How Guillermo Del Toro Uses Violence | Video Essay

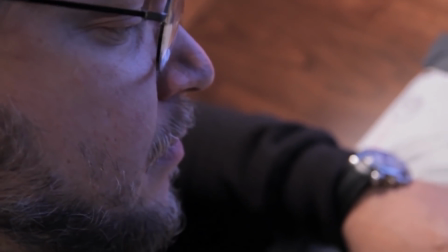As a writer and director, Guillermo Del Toro infuses his works with his own heart and soul.
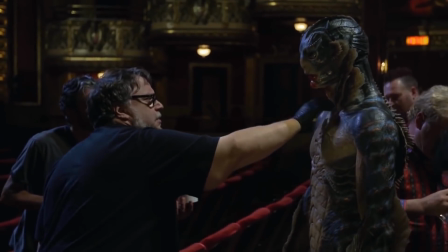If you've ever watched one of his interviews or listened to his film's commentaries, you've realized how much meticulous work goes into crafting his stories.
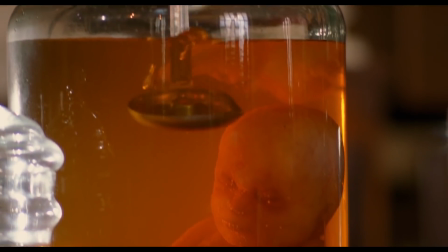Every frame, every cut, every prop, every color, and every character have a purpose, a meaning.
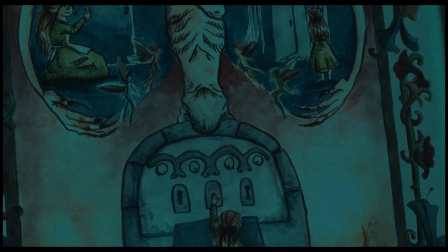He doesn't like exposition or long-winded dialogue, which is why his film's visuals are so important.
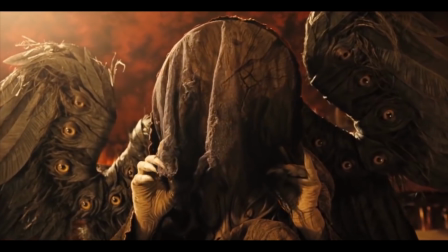A picture says 1,000 words, and so every picture that Del Toro takes time to paint conveys to us his intentions and his message.
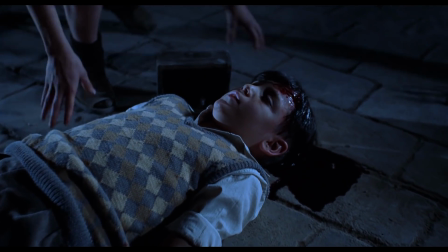One of the elements that he uses to tell his stories is often seen on film, and so we might take it for granted,
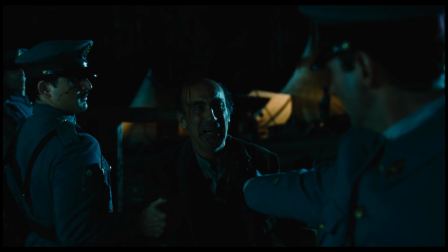especially when watching movies about war, conflict, or monsters. Violence.
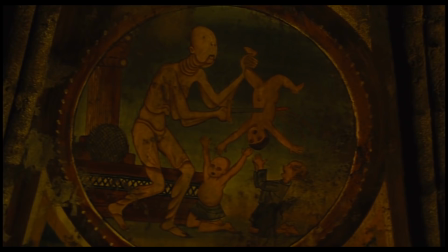Guillermo del Toro has a specific way of portraying violence in his films, especially his more personal non-superhero films.
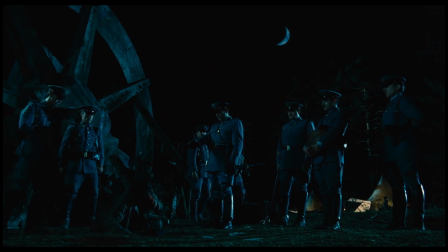He tries to elicit certain reactions from the audience in order to connect with the story in a deeper way.
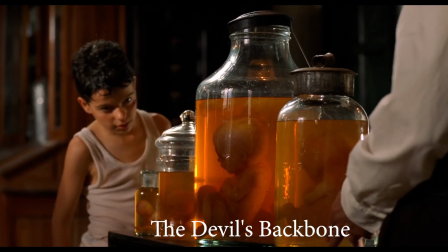In today's video, we will be looking at 3 of his movies in particular, and what they can teach us about his portrayal of violence.
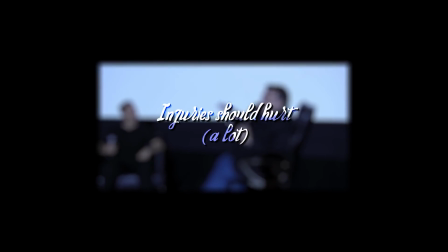Guillermo del Toro recounts an occasion in which he was attempting to jump a fence. While going over, he accidentally fell on one of the fence's spikes and it went right through his armpit. He couldn't believe how painful such a dumb injury could be.
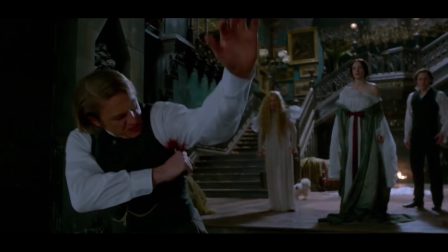When we get hurt in real life, it doesn't always look cool or glamorous, especially not the way it's often seen on TV or in movies.
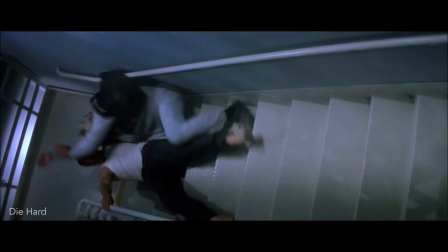Hollywood has conditioned us to seeing characters be blown up, get bruised or broken, and then just get up and fight in spectacular fashion without a hint of pain or discomfort.
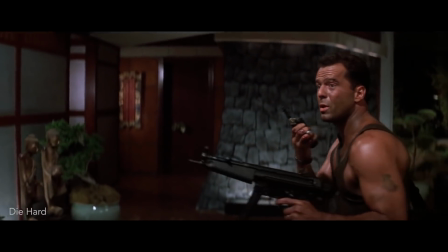Action films show us people bleeding out of perfectly placed and aesthetically pleasing scars without being hindered by the blood loss.
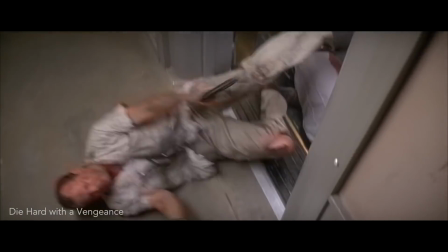Guillermo del Toro repeatedly states that he doesn't want hero wounds, or what he refers to as a Bruce Willis cut or graze.
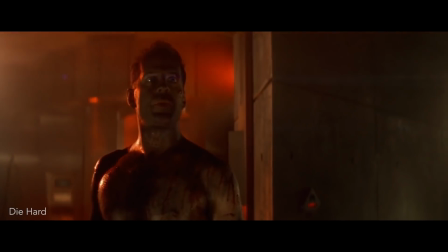Having the characters on screen barely feeling getting hurt or looking cool doing it disconnects the viewer from the severity of the violence,
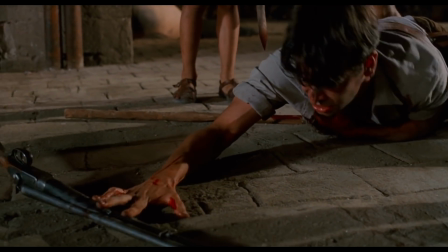because if there are no real consequences to fighting, getting stabbed or shot, we'll feel safe.
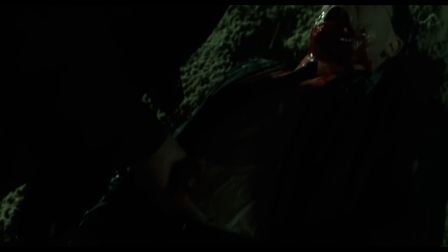Del Toro means for us to feel the character's pain. He wants us to wince and cringe, imagining how it would feel to get hurt in an awkward, non-perfect Hollywood way.
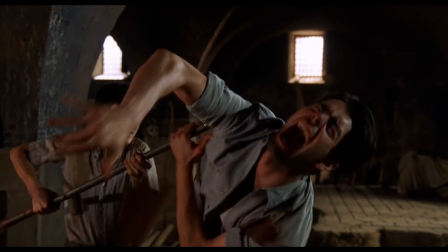Jacinto gets stabbed in the armpit, just like Del Toro's unfortunate past experience.
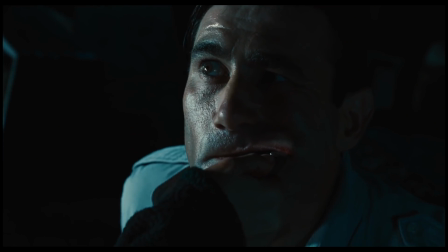Galvez breaks his ankle during the escape attempt. Vidal's cheek gets lacerated and later he gets shot on the other side of the face.
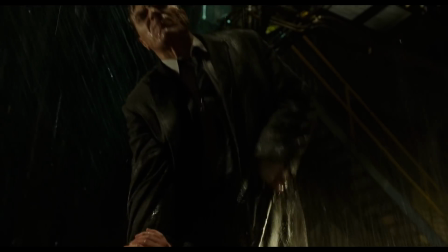Dr. Hofstetler gets shot through his cheek, and then Strickland drags him while holding onto the bullet hole.
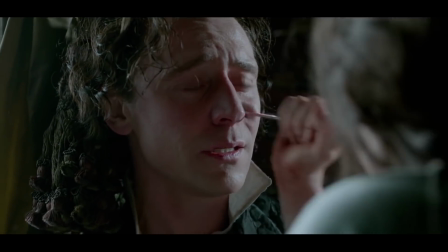Even in Crimson Peak, Thomas gets a similar treatment.
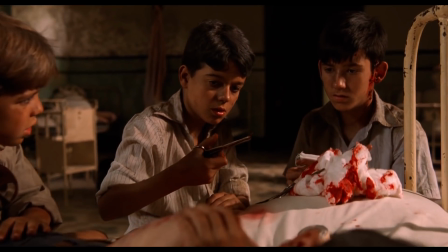Del Toro makes his characters suffer, but not to the extent of focusing on the gore, because that's not the purpose.
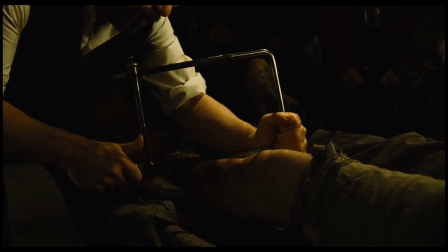Violence for the sake of violence would be missing the mark. For example, in Pan's Labyrinth, when the doctor is about to amputate a leg, the camera cuts away.
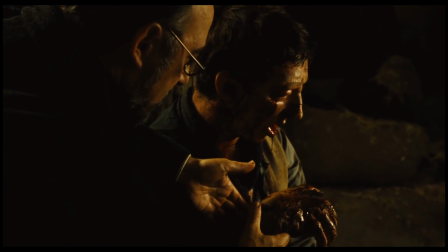We don't see the stuttering man's torture either, only the results of it. It wasn't necessary to the plot or to what the director wanted us to feel.
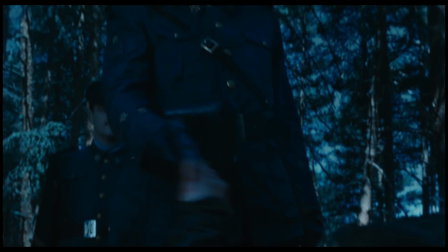Guillermo del Toro is adept at juxtaposing the harshness of the real world and horror rooted in fantasy.
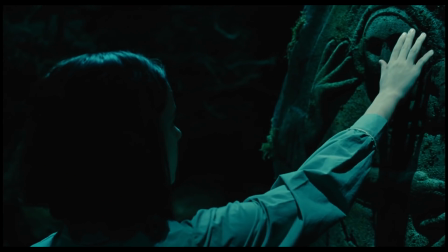In the commentary for Pan's Labyrinth, he says that his goal was to make us more susceptible to fantasy,
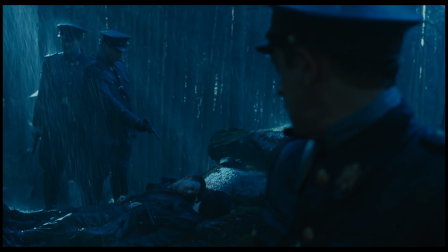and in turn, the fantasy to make us more vulnerable to the brutality of the movie. The Devil's Backbone is a ghost story that occurs during the Spanish Civil War.
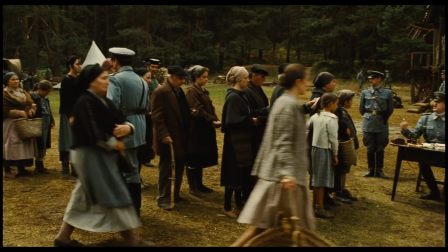Pan's Labyrinth is a fairy tale set in Spain during Franco's dictatorship. The Shape of Water is a monster-slash-love story that happens during the Cold War.
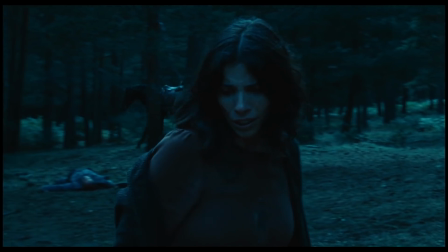All 3 films have supernatural elements set against the backdrop of a hostile and uncertain world.
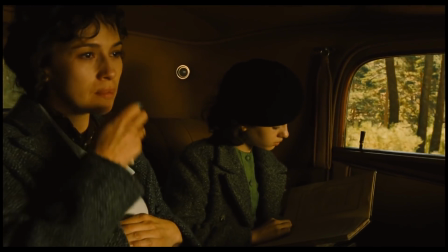Even though the films have outlandish and otherworldly elements, the context in which they exist still exerts an influence over the character's everyday life.
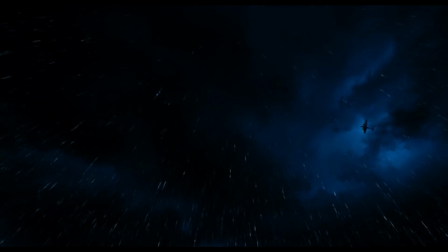As we saw before, getting injured hurts. No one is safe from the real-world violence that is a natural part of war times.
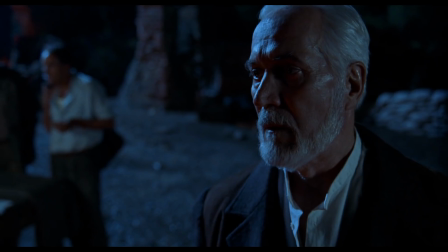It reveals the harshness of reality and how it affects the characters. Dr. Casares is witness to executions in The Devil's Backbone.
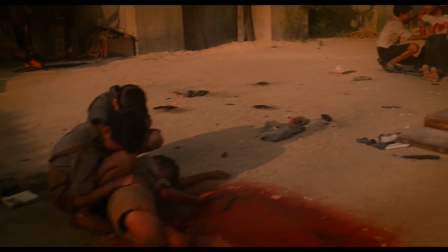The people who ran the orphanage all meet their doom. Innocent children are hurt by the explosion, and many die.
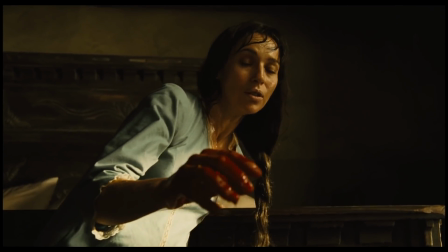It's the same in Pan's Labyrinth. War and disease reap many lives. One of the film's most brutal scenes is actually an amalgamation of 2 real accounts.